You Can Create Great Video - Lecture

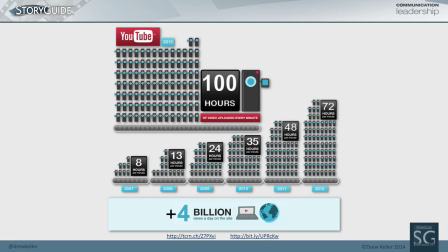Currently on YouTube, they're posting 144,000 hours of content every day. so there's likely something that touches on your topic that has good audio so they're not going to stay if your audio is bad and
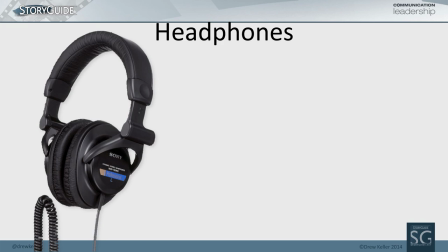you have to listen to the audio headphones are better over the ear headphones if you have earbuds
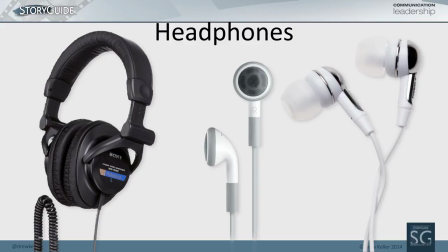it's okay but they're designed to have sound link in so you don't get hit by a bus that's why over the ear headphones are much better but you really need to really need to listen and the last thing I want to talk about here real quick is framing your shot for your interview.
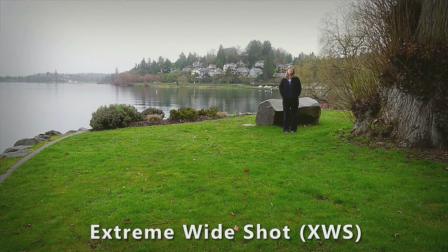There's a psychology to how someone is seen in the frame. We tend to use extreme wide shots as a way to establish a venue rather than someone else.
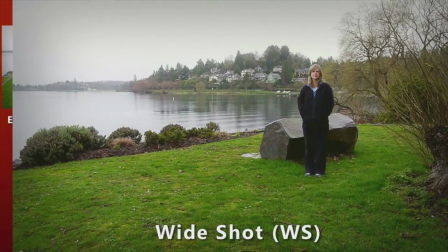If you have an interview with someone this far away, they're paying attention to the environment rather than the wide shot.
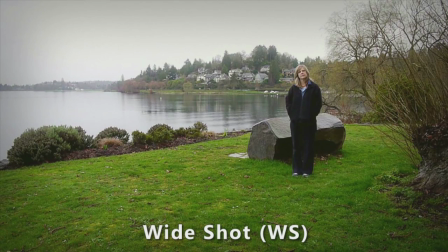Even a somewhat of a wide shot, the closer we get to the subject, the more we're emphasizing the person rather than the environment they're in.
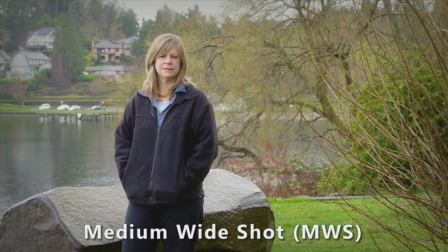Medium wide shot, This is sometimes called a cowboy because you can see them draw their guns in the old westerns. We're still sitting in the environment, but more and more we're paying attention to the subject in her environment.
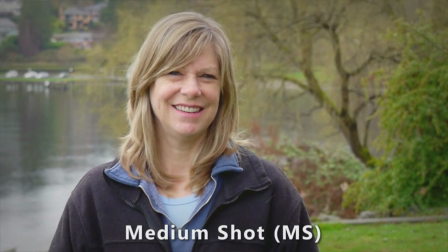Most interviews are shot with a medium shot, a head and shoulder shot. This is neutral.
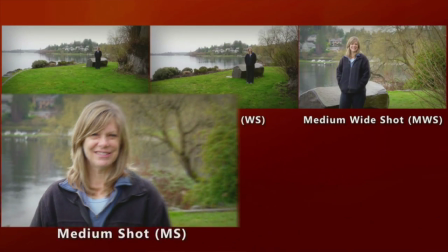This is where people are giving information. The medium close-up, this is where someone is really giving you the grist of what they have to say.
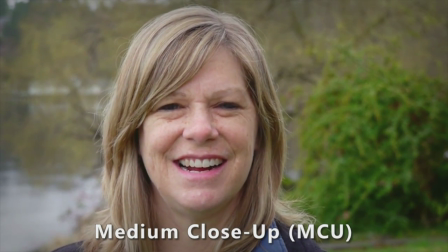It's the main reason why you do the interview. You really are paying attention to who they are and what they talk about.
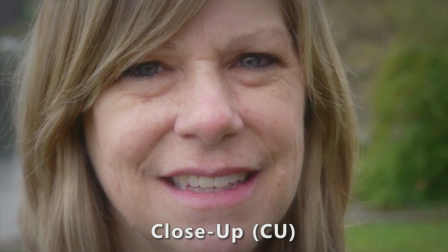If you go closer than the medium close-up, if you go to an extreme close-up, basically folks need to be crying.
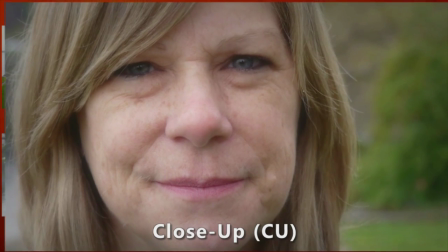They need to be really emotional. That's when, like documentaries, they zoom in and they go in really tight.
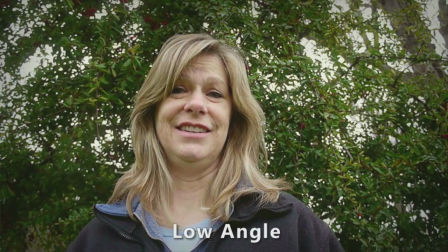There's also a psychology to camera angle. When you look up at someone, it makes them larger than life.
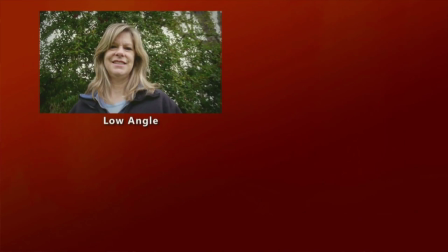It's like a judge or a statue or something that is really big. When we shoot even slightly below their eyeline,
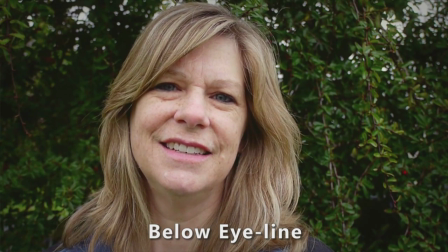we often see them as being more credible or someone to pay attention to, someone you want to pay attention to.
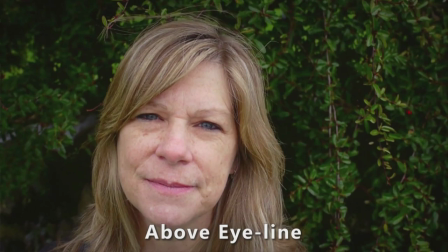Slightly above eyeline, 60 Minutes does this all the time to the people you don't trust.
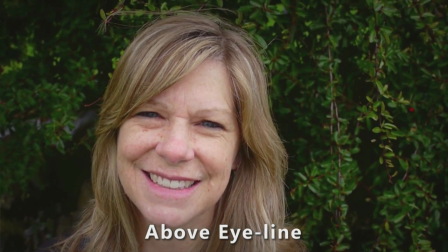You're looking down on them. It's not somebody who you have a lot of credibility.
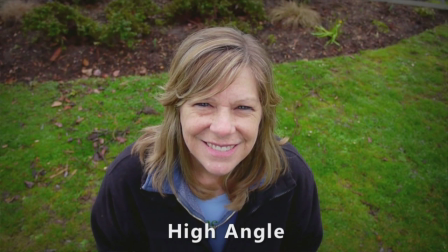And this angle is the angle our parents shot all of our photos as kids, which is why they tend to be so diminished.
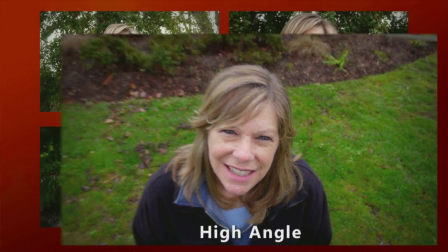there's a real psychology to how we judge someone standing in the world based upon the elevation of the camera. 95% of the stuff you shoot is going to be neutral. It's going to be even with their eyes.
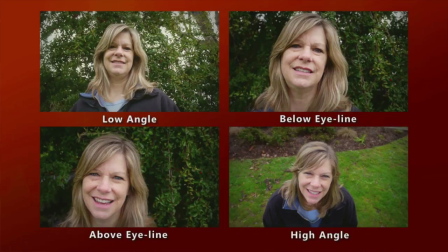As I said, there are no rules. I actually like the slightly above angle because it's often more flattering. It gets rid of chins and bags under the eyes. So there are times when I'll move up slightly just because they look better and that's totally fine. You need to make certain that the environment, the background you've chosen in your environment advances your narrative.
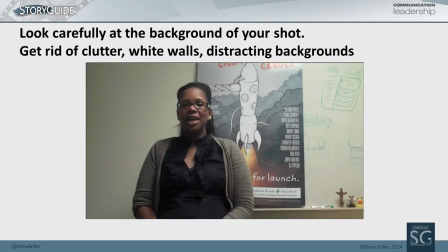This is really problematic. First of all, we've got part of a word for launch. If you're going to use a whiteboard, either erase it or don't. A partially erased whiteboard is really a problem.
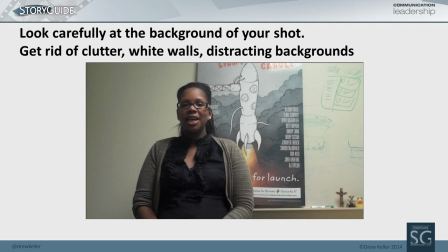I have no idea. In the corner, there's a totem pole, a duck, and a viking. And frankly, this big phallus in the background is really distracting. I didn't see that until you mentioned it. It's a rocket ship, isn't it? Yeah, it is.
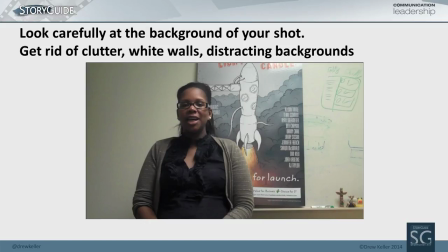It's not helpful to this woman who agreed to do the interview. She's on this white wall. They're using available lighting, and you've got this really distracting background. it may make sense to you and it may have a lot of inside jokes but to your audience
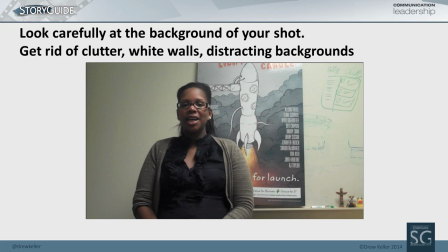they're trying to figure out what you mean and they're not listening to what's going on so choose your background really carefully location where videos
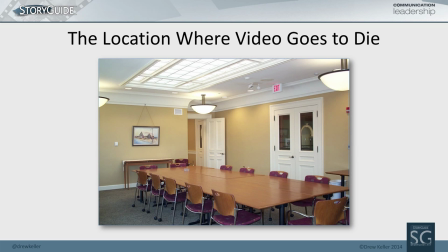go to die any guesses the conference room they are soulless places which suck the life out of your video we often schedule them because you can get in there they do not advance the narrative do everything you can to shoot in some place that tells your story. If you're working with a research scientist, shoot in the lab. If you're working with a professor, shoot in their office. If you're working with a team, shoot in their work environment. Give me a sense of who they are and what they're doing. Conference rooms do not tell us anything other than the lowest bidder of the paint supplier.
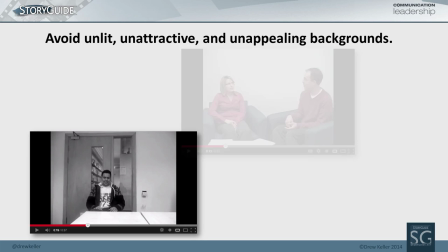So you also need to avoid shooting on white backgrounds. They do not look like an Apple ad.
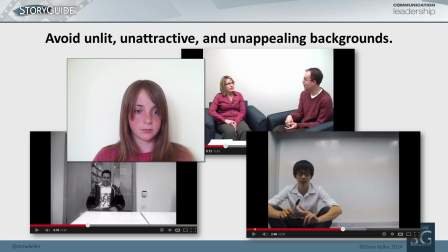They're extremely hard to like. People tend to be too close. You just keep waiting for them to hold up the newspaper like a hostage. Do not shoot against a wide environment unless you're in a studio with limbo. Try to find something that advances the narrative. It is just not an appealing or flattering place to shoot. Framing your shot is not difficult. Think of this rectangle as your canvas. And just like an artist, you want to be thoughtful about how you use every square inch of that canvas. You're going to use this frame differently depending upon your intended message. For example, if you're trying to teach someone something or you want to talk directly to them, that means you'll be centered up in the frame looking right at the camera.
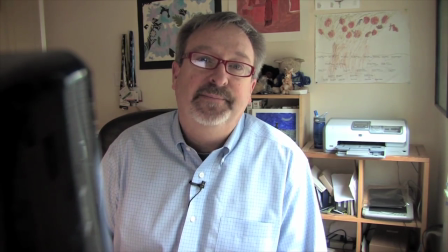For example, a web camera.
Well, I guess a video blog is about me.
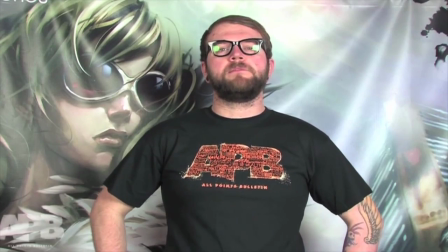Or podcast.
And welcome to episode 13 of the APB Podcast.
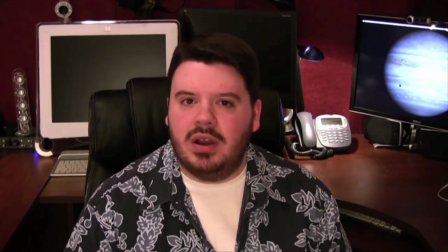Watch the HD version because not only is the picture better, and the content on the internet is the brine.
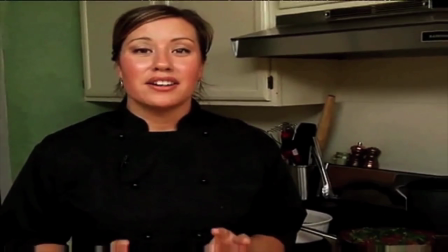Or a do-it-yourself show.
We're going to go ahead and cook off our spaghetti. We're going to pull in and back out. Your tree will be healthy and strong.
But if you're interviewing someone, you're going to use the camera a little bit differently. The camera is now an observer. Think third person. And you're going to give the subject of your interview a little bit more room. something called look room.
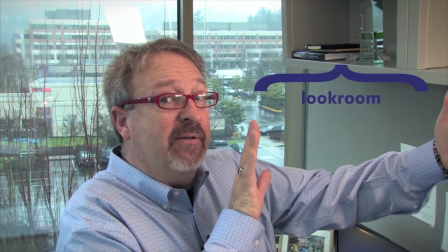That means we're going to give more space in the front of their face and less room in the back of their head.
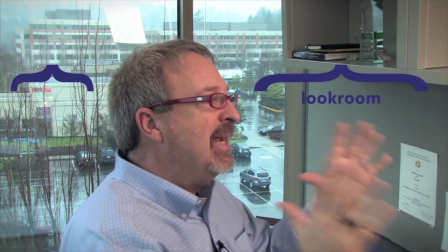And because the camera is an observer you're going to shoot the interview at a slight angle. It feels a little more natural as an observer.
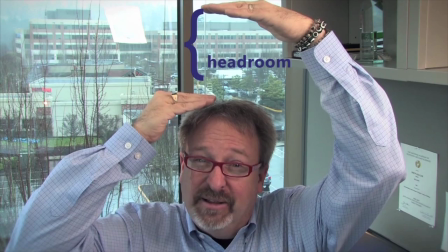The area up here, well this is called headroom and you don't want too much of it. Finally you want to make certain that you fill the entire frame of the interview.
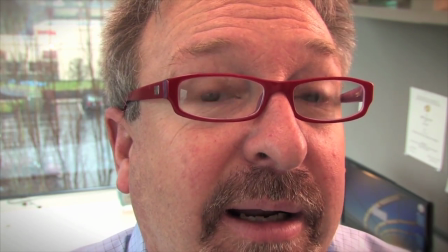But you don't want to be too close because it can be a little scary. And if you're too far away your viewers won't know where to look. So frame your shot with a nice head and shoulders. Remember, fill the frame.
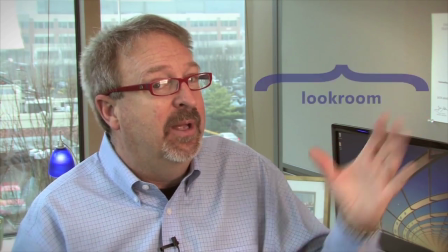If you're doing an interview, give yourself a little bit of look room. If you think of your frame as a canvas, you'll do great.
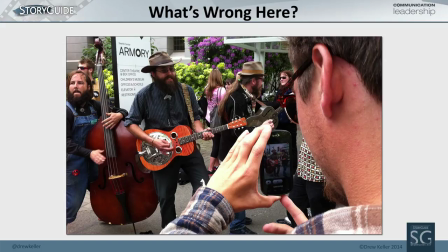Last bit because we're seeing more and more stuff acquired in mobile. What's wrong with this shot? Don't say it's a string band. Pardon what? Vertical video.
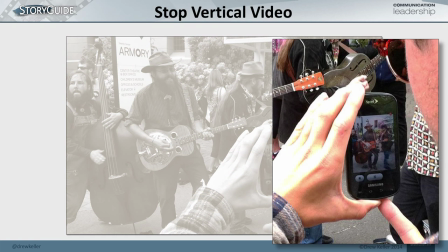We're having more and more content that's coming in leveraging vertical phone based video oddly enough when we try to leverage it this
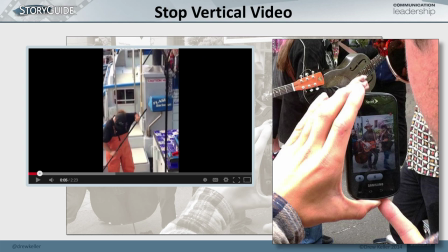is what it looks like the only choice we have is to either tell everybody to tip their monitor sideways
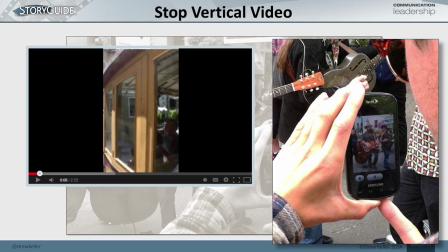or to do vignetting or pillar boxing you need to turn the
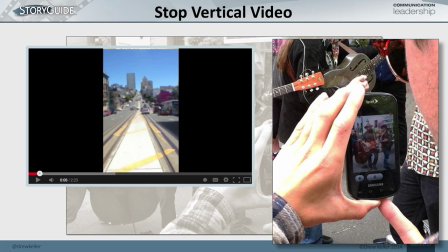camera the same aspect ratio as the screens that we view you've got to stop vertical video
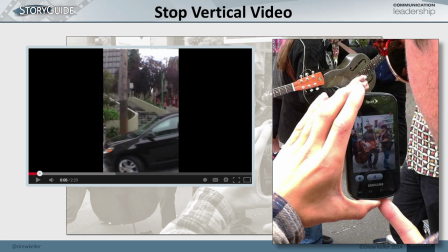yeah so drew we always ask our our panelists to give us two or three great tips. Drew always comes up with about 19 but but but really great stuff so
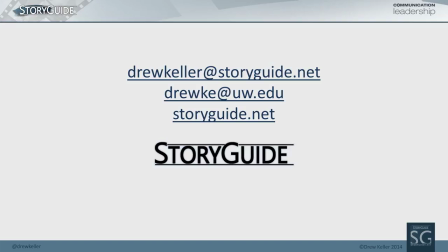thank you very much for that and I hope you all go forth and create more video hope to see you back